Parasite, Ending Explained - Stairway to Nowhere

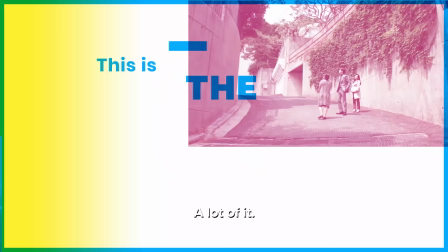돈을 벌겠습니다. 아주 많이요.
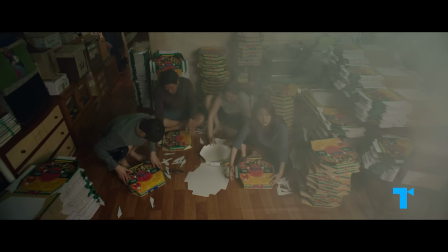Bong Joon-ho's Parasite almost seems to end on an optimistic note.
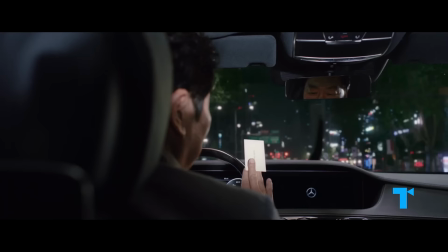The down-on-their-luck Kim family feel like they've won the lottery after they score four lucrative
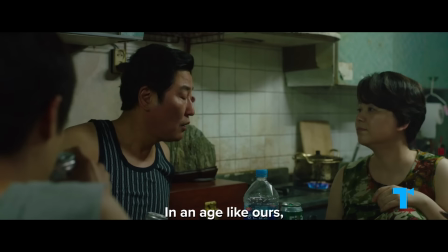service jobs with the rich Park family by pretending they're very loosely associated professionals.
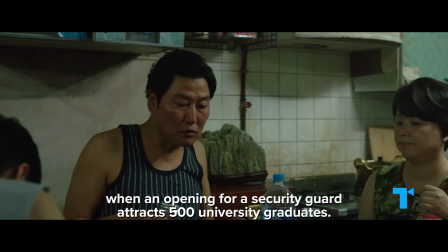아니, 그 경비원 한 명만 뽑아도 말이야, 어? 그 대졸자, 4년제, 어?
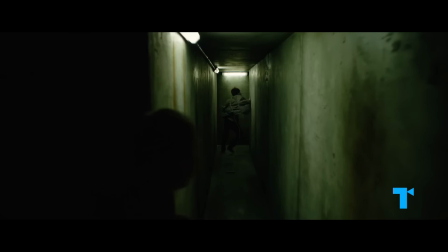500명씩이나 이렇게 몰려드는 이 시대에 우리는 온 식구가 전원 취업했잖아.
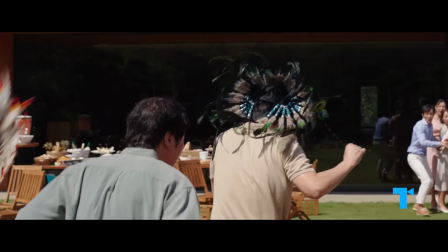But when the fallout of their plotting leads to tragedy, the father, Ki-taek, stabs his boss,
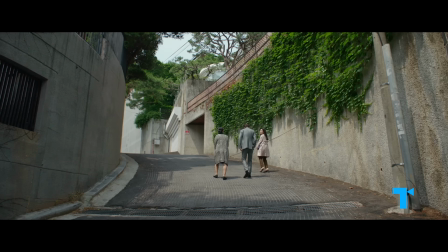Mr. Park, and goes into hiding from the police in the secret bunker below the park's own house.
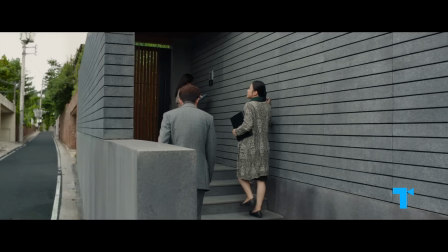Then we get to the faux happy ending.
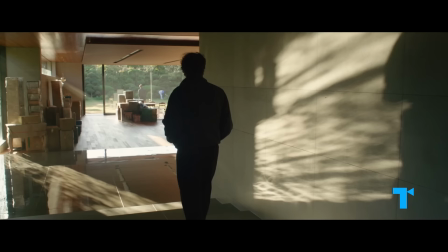Protagonist Ki-yu describes his fantasy to become rich enough to buy the house, liberating his father through the elixir of wealth.
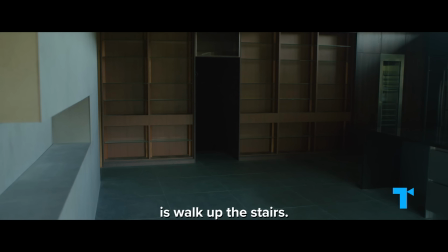아버지는 그냥 계단만 올라오시면 됩니다.
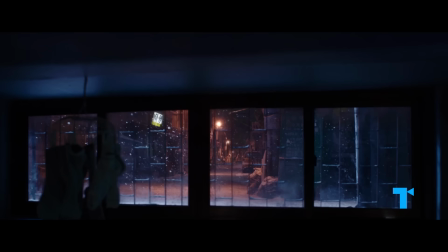The accompanying images let us envision this future as if it's already come to pass.
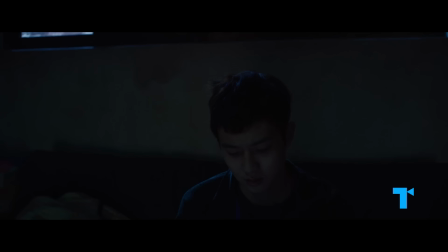But then we get a final shot of Ki-yu back in his family's semi-basement apartment,
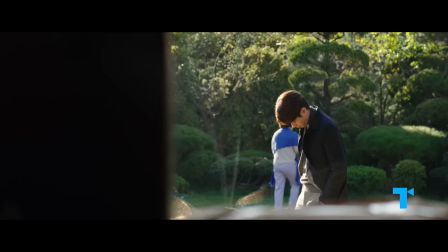just high enough to see his dream of living in the sunlight and be tortured by this aspiration that's forever out of reach.
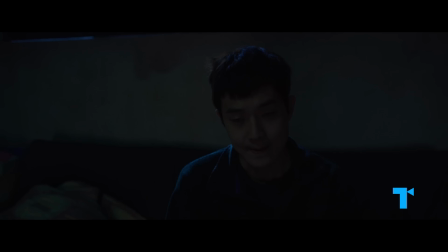이사 들어간 날에는 저는 엄마랑 정원에 있을게요. 햇살이 워낙 좋으니까요.
The director called Parasite's ending the surefire kill shot.
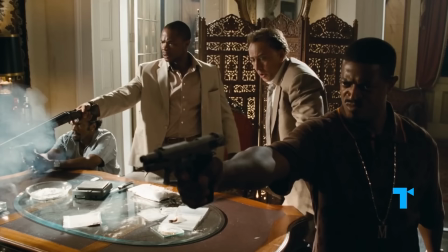By this, he means the practice of shooting somebody one final time to be absolutely sure they're dead.
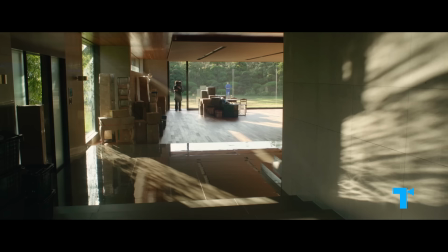Shoot him again. What? Fool. His soul's still dancing.
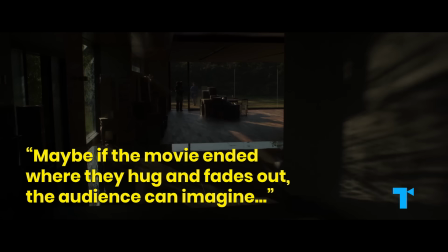Bong told Vulture, maybe if the movie ended where they hug and fades out, the audience can imagine.
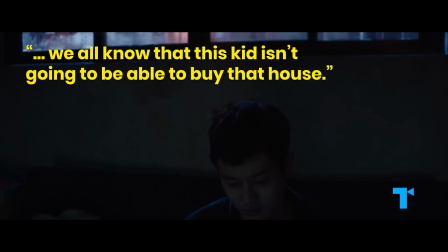Oh, it's impossible to buy that house, but the camera goes down to that half basement.
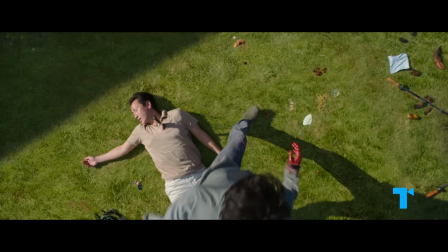We all know that this kid isn't going to be able to buy that house. I just felt that frankness was right for the film, even though it's sad.
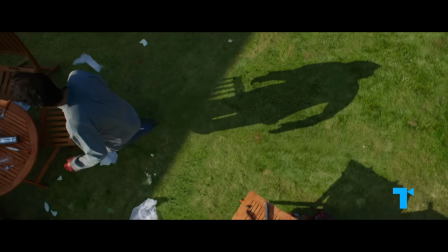So here's our take on what Parasite's surefire kill ending says about our world today.
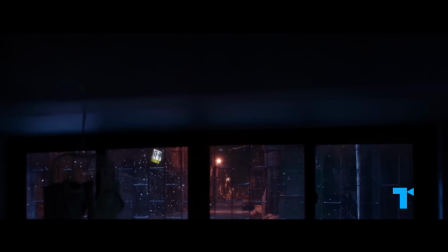진짜 상징적이다.
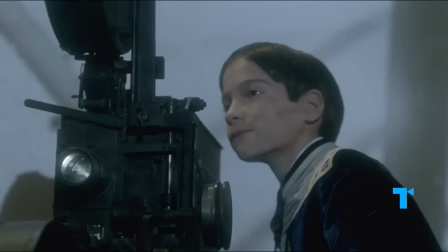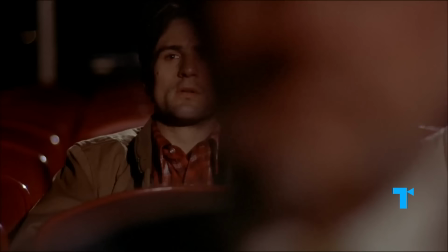This video is brought to you by Mubi, a curated streaming service showing exceptional films from around the globe.
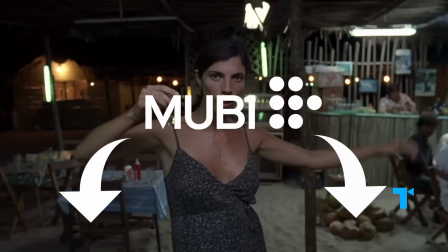It's like your own personal film festival, streaming anytime, anywhere.
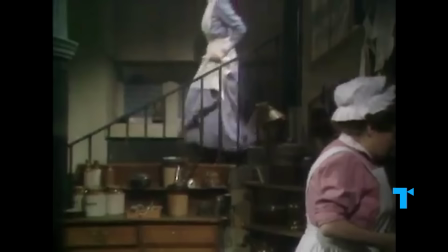Bong said that Parasite is his Stairway movie,
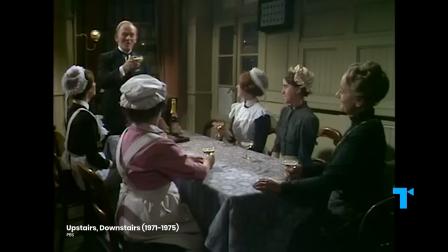a genre exemplified by British period pieces like the 1970s show Upstairs,
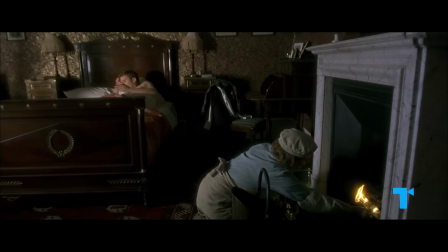Downstairs, and in more recent years, Gosford Park and Downton Abbey.
Why does everyone treat me as if I were one of these stupid snobs?
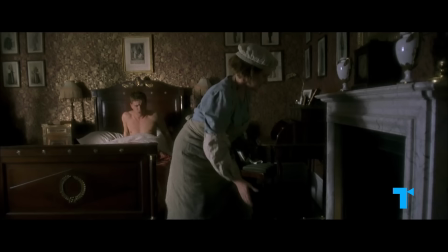I spent half the week downstairs with all of you. You can't be on both teams at once.
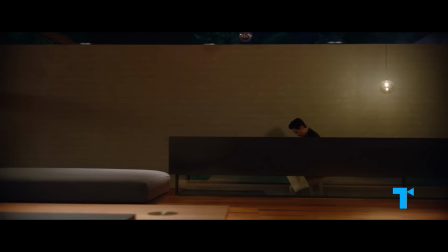Parasite uses vertical space symbolically to visualize class divides.
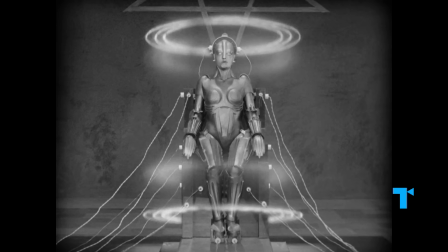This practice follows in the tradition of a number of iconic stories, like Fritz Lang's 1927 classic Metropolis,
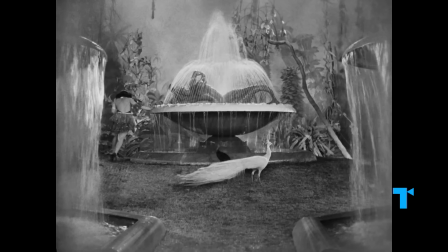where the titans of industry rule the city from atop their high-rises, their kids frolicking around the Eden-like eternal gardens,
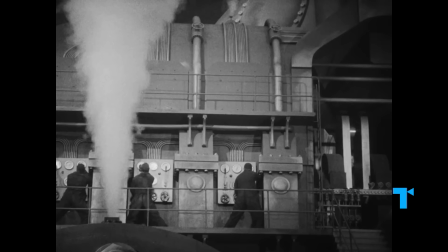while the laboring masses are stuck underneath the city, sweating with the machines.
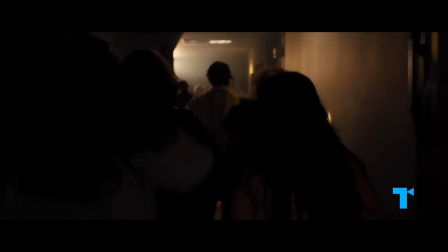2015's dystopian High Rise, based on the 1975 J.G.
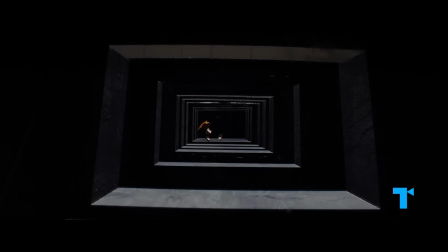Ballard novel, features class warfare between the higher-ups and the lower floors in a building that's presented as a microcosm of society.
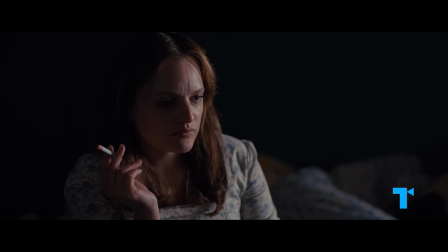Things would be better if we could afford to move to a higher floor. It's a light I envy them up there.
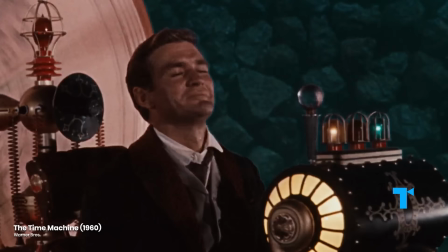H.G.
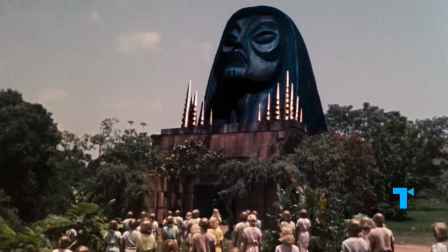Wells' 1895 novel, The Time Machine, imagines a future where the classes have presumably evolved into two separate species.
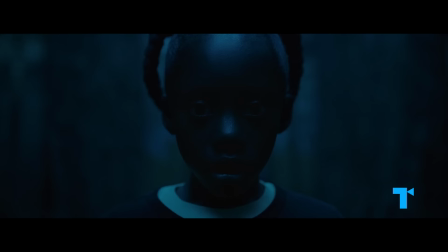But I believe what was once one race is now two. One above and one below.
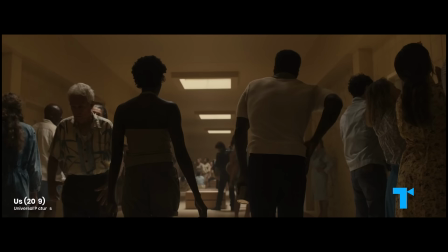Most recently, Jordan Peele's Us warned that the subterranean underclass is coming to exact its revenge.
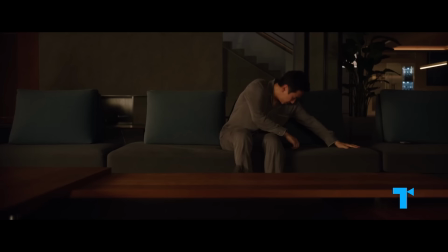What are you people? We're Americans.
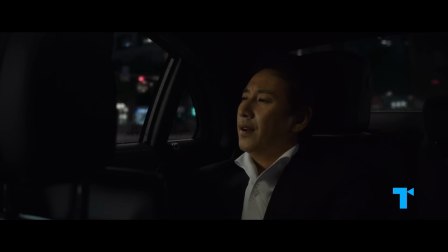Parasite poignantly captures the insurmountable gulf between these higher and lower worlds.